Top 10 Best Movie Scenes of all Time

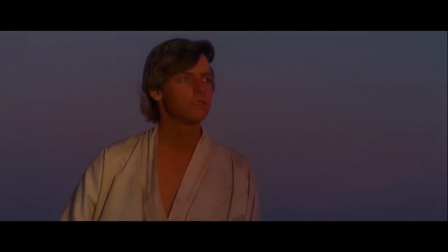496s
Star Wars Binary Sunset Funny thing about the Binary Sunset scene, it's incredibly short and pointless, but that doesn't necessarily make it unnecessary.
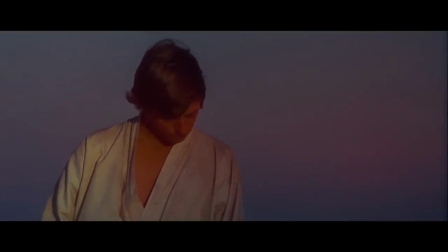505s
Now, we already know that George Lucas kind of sucks at making dialogue, especially in the prequels, but when he has a scene where characters aren't talking at all, it hits hard.
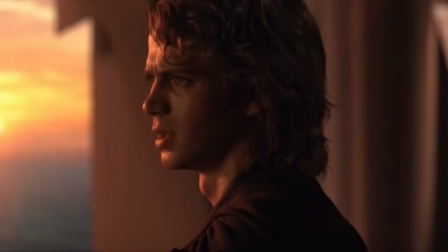513s
For example, Revenge of the Sith had a lot of terrible dialogue, but that one scene where Padme and Anakin are just looking at Coruscant, it's beautiful.
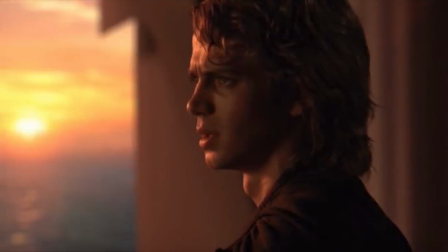520s
Not just because dialogue isn't present, but also because of the music of John Williams.
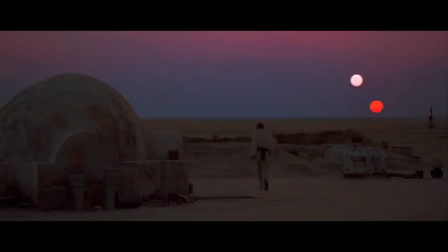524s
And his music shines the most in the binary sunset scene from a technical standpoint There isn't much happening Luke is simply just looking at two sons But because of the scenery the setting the acting and of course the music a lot of emotion is just bursting out of the scene And I think
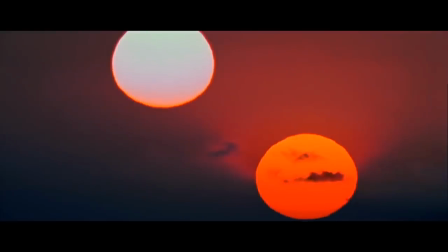539s
this is really where Luke becomes a very likable character We just met him but just through this scene alone We can really
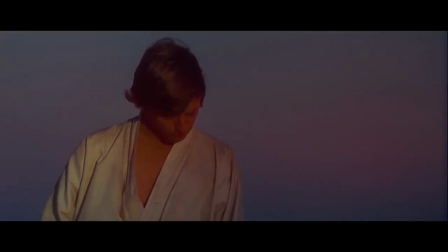544s
identify with him about wanting more and unleashing your full potential very impactful scene and gives me goosebumps every time
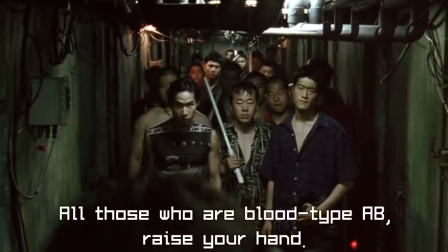553s
old boy quarter fight if you haven't seen the film old boy yet i strongly urge you to watch it right now it is one
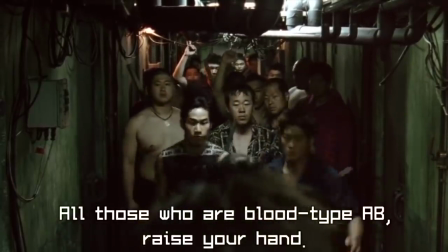560s
of the best films i have ever seen i would even go as far as to call it a perfect movie it's that good this fight scene is also the
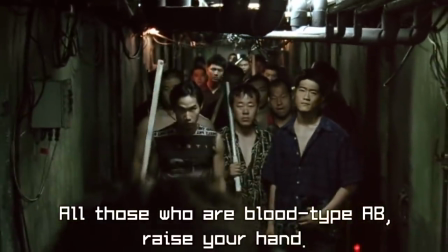567s
best movie fight scene i've ever seen it's not super acrobatic uh it's not flashy it's not super big and
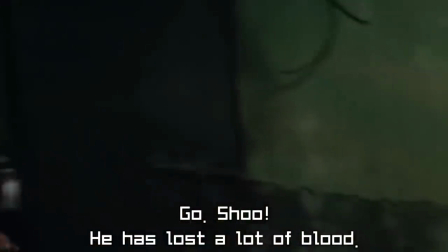573s
that's why i like it i do like those type of fights but this one is more closed in and realistic which aren't in many movies anymore.
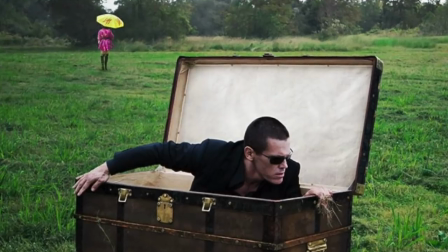580s
No CGI, it's all practical. Now, there was a 2013 remake of this film, and it sucks, like, really sucks.
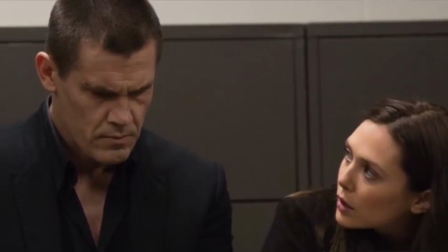588s
It's so fucking bad. Unless you, uh, have a hard-on for Scarlet Witch and Thanos being together, then I strongly recommend you don't watch the movie.
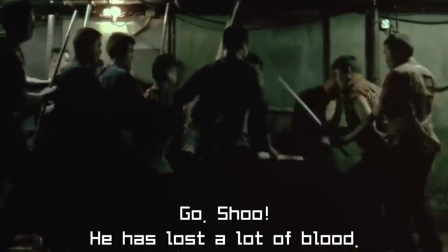595s
Now, the reason why this fight works and the one in the remake doesn't is because it's all closed in and it's all realistic.
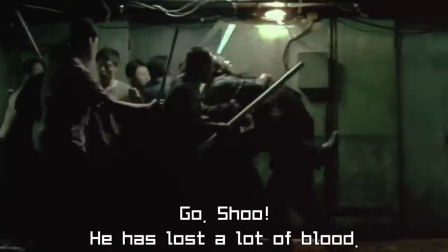601s
The remake focuses on making Josh Brolin this, like, super badass guy who can take on 50 men,
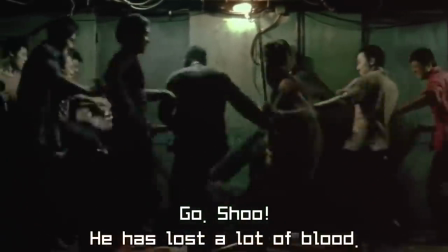606s
uh, in this big area, but the reason why the main character in Oldboy, Odesu, was able to fight all these goons is because they were in a closed-in hallway space.
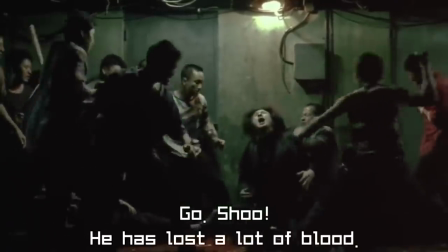614s
So they all couldn't attack him at once, maybe a couple guys at the same time, but not all of them. Another nice detail about the, uh, thugs is that they're falling over on each other,
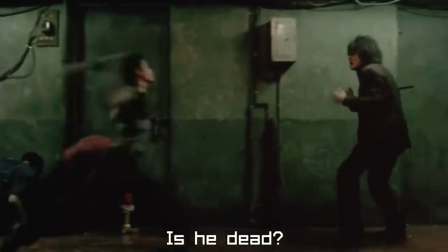622s
they're missing their swings at Odesu, and, you know, it just adds a little bit more realism to it.
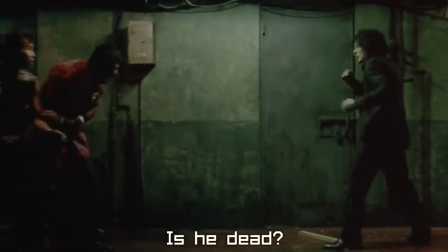628s
You know, not super accurate, they're not these, uh, highly skilled goons.
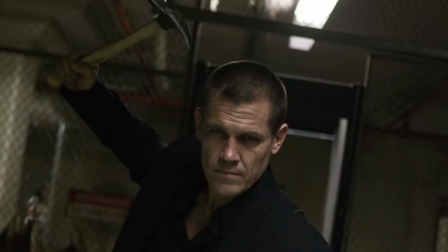632s
They don't have this, uh, shitty rock music in the background, while badass Josh Brolin beats up all 50 men at the same time.
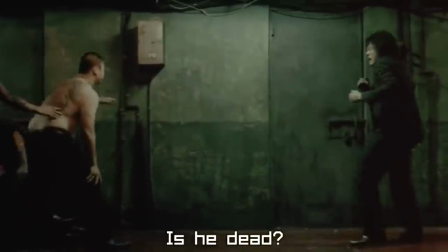638s
And yeah, Ode-su walks away from this fight with a goddamn knife in his back, but he's at the point where he has to be hospitalized.
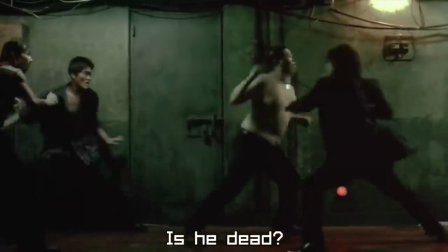644s
So he's not like this, uh, invincible superhuman like Josh Brolin's character. We see him struggle throughout the fight too.
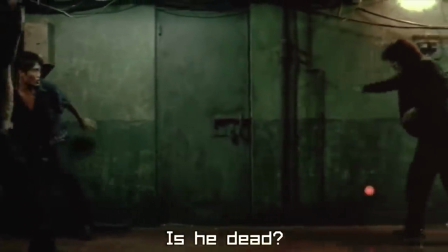650s
He gets pinned down a couple of times, while Josh Brolin's character basically goes through 50 men no problem.
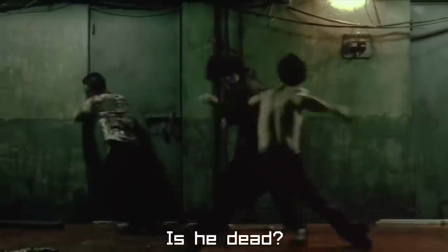655s
And it's only at the end where he gets stabbed in the back by a knife, and that doesn't really do anything to him, so... didn't matter.
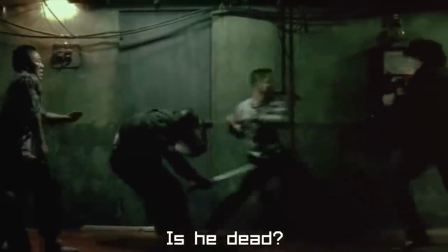661s
Like, literally, it's just a reference from the first movie. It's basically saying, oh, remember when Odae-Sue got stabbed in the back?
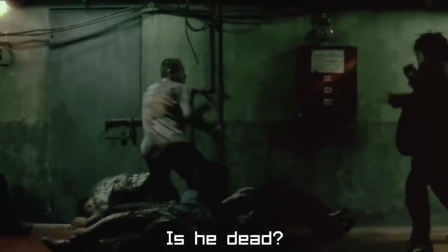667s
Oh, well, so did Josh Brolin's character. It's not a subtle or clever reference. It's just stupid.
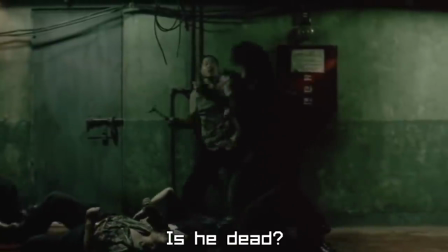672s
Why was this scene remade? Why did Spike Lee even remake this movie? It was already perfect to begin with.
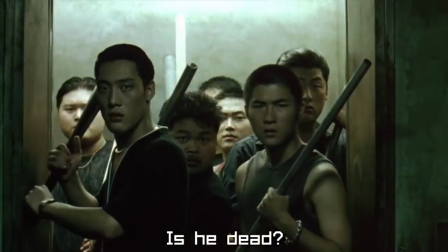677s
They take away the good music, they take away the good action, they take away the acting, and just give us this watered-down schluck.
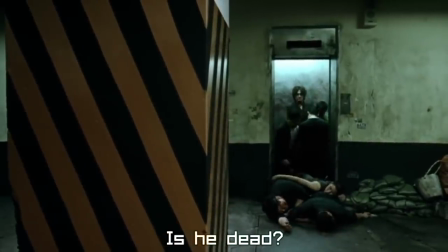684s
Oh, and by the way, the soundtrack in the 2003 Oldboy is amazing, especially in this scene.